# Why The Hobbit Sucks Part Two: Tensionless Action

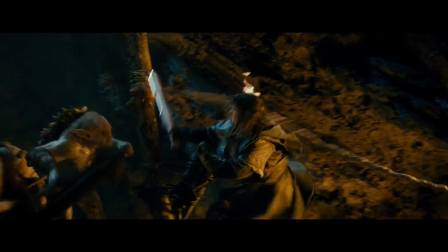(8:17)
Stop for a second. What the fuck is happening? We're all swinging on a bridge, that's what.
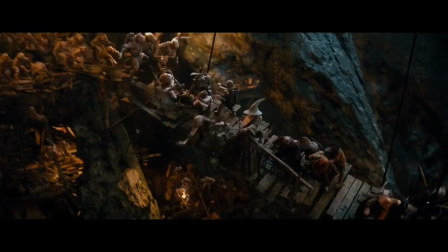(8:23)
Some dwarves jump off, then some goblins jump on, and for a second you're like, oh shit! Now they're stuck on there with the... oh wait.
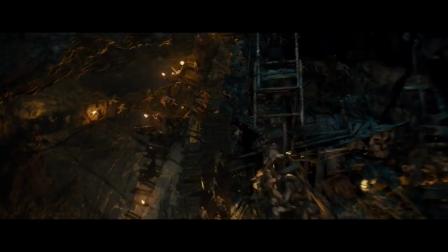(8:30)
Oh, they've escaped. More swooping crane shots of scenery you'll never see again. 2 more stabby shots.
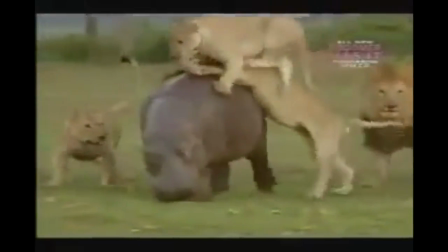(8:35)
And then Guam, we're into the bomber set piece.
He's a fat dwarf, basically.
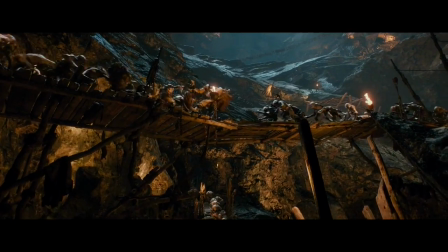(8:41) That's, not beat about the bush.
Thanks, Steve. Bomber trips and falls through 2 flights of wood. Some goblins get launched in the air.
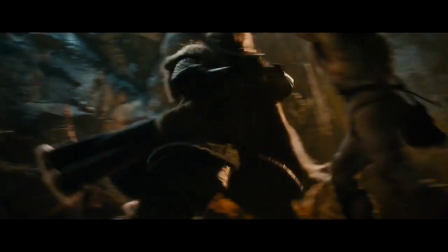(8:46)
Are you worried if Bomber's okay? Too bad, motherfucker, cause time to watch Thorin stab a dude. And then Gandalf stab a dude.
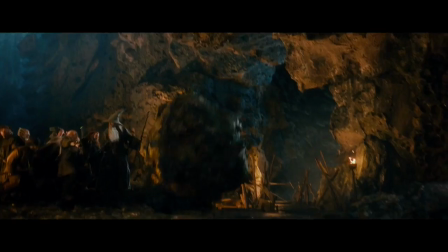(8:53)
Then Gandalf shoots a magic laser at a rock, dislodging a boulder, and the music swells.
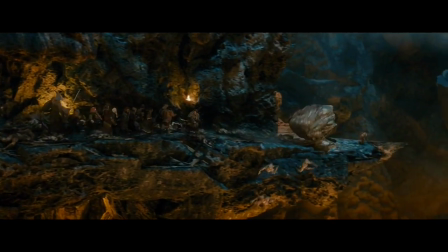(8:57)
But you're like, what? Why is the music being all triumphant now? How is this any different from the shenanigans Dwalin and Keely were pulling?
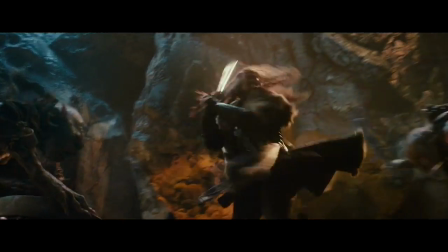(9:04)
And the battle isn't even over yet. There are still 9 more stabby shots before heading into the confrontation with the Goblin King.
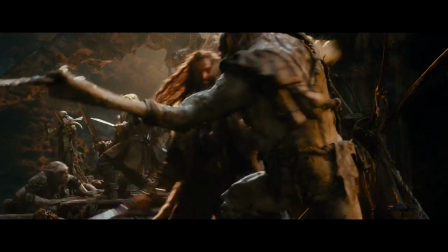(9:11)
Even as bad as it is at building tension, it's also terrible at relieving what tension is there.
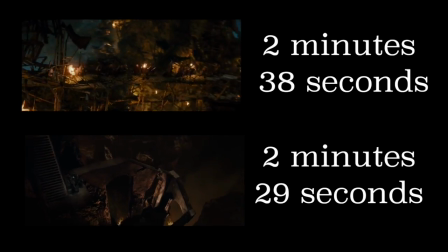(9:16)
Now it might surprise you, but even with all of that going on, the scene from Journey is only 10 seconds longer than the one from Fellowship,
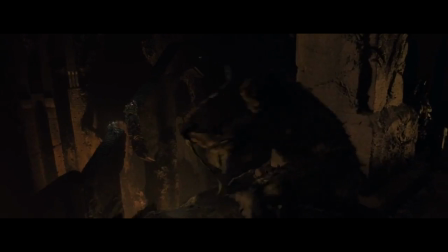(9:23)
where Jackson used to take 2.5 minutes to clearly introduce elements of tension that made the stakes clear.
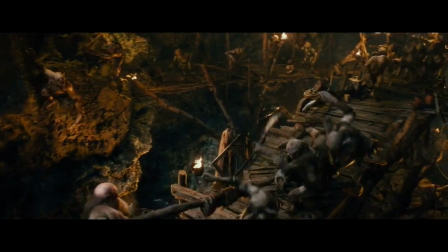(9:29)
He now took the same time to to have 5 different set pieces played back to back to back to back to back, along with a bunch of miscellaneous stabbing to boot.
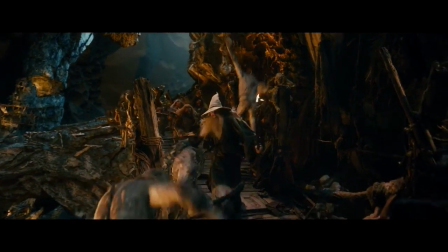(9:38)
Nothing in this scene builds on what happened before it, which means you could reorder the entire sequence without changing the story at all.
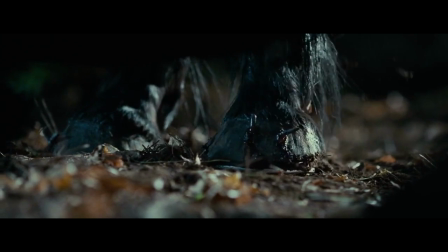(9:45)
Scenes with tension are memorable because they engage you on an emotional level. You actually become worried about the well-being of the characters in the scene.
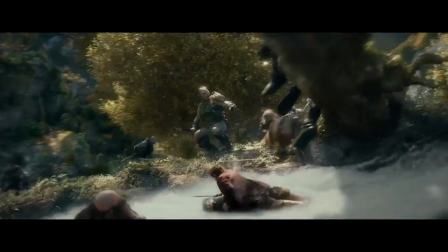(9:53)
I think one of the reasons people aren't as connected to the dwarves as they were the Fellowship is because they never seem like they're in any real danger in the action scenes.
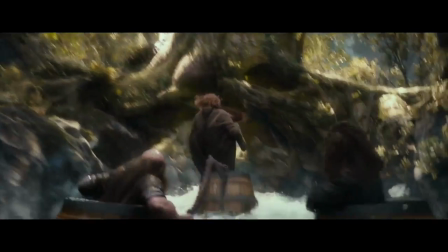(10:02)
They always escape without a scratch.
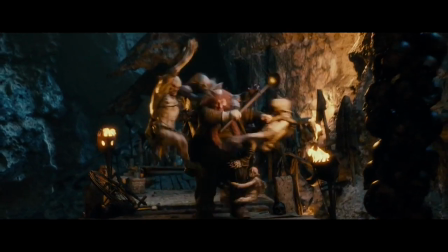(10:04)
Most of the time we barely know where any of the dwarves are, what dangers they're facing, or if they're struggling to overcome those dangers or not.
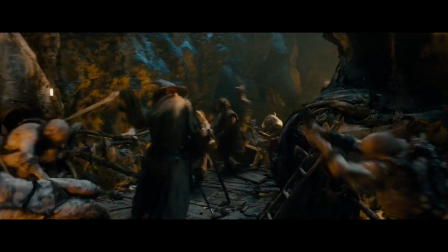(10:11)
As a result, the action scenes just wash over you, forgotten about by the next load of laundry.
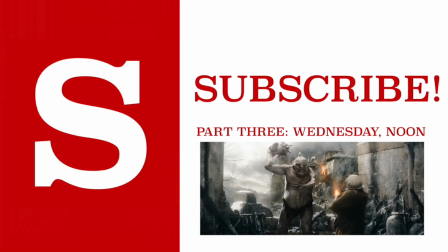(10:17)
Thank you for watching part 2. Next up, I'll be getting nitpicky.
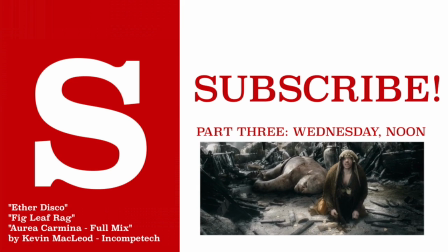(10:21)
That's right, I'm picking all the nits in part 3, so make sure you subscribe to the Sage Rants channel so you don't miss it when the video goes up tomorrow.
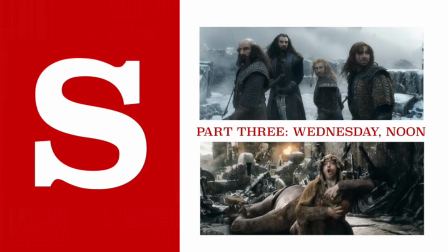(10:29)
But first, time for a little bonus stupidity.
Goblin mercenaries. No more than 100.
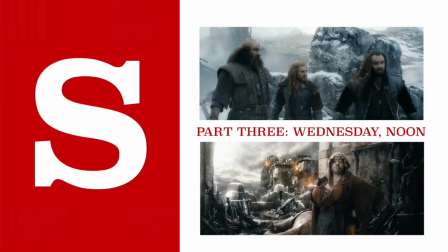(10:36)
Oh, there's only 100 of them. No problem, right? Yeah, I'm really at the edge of my seat here.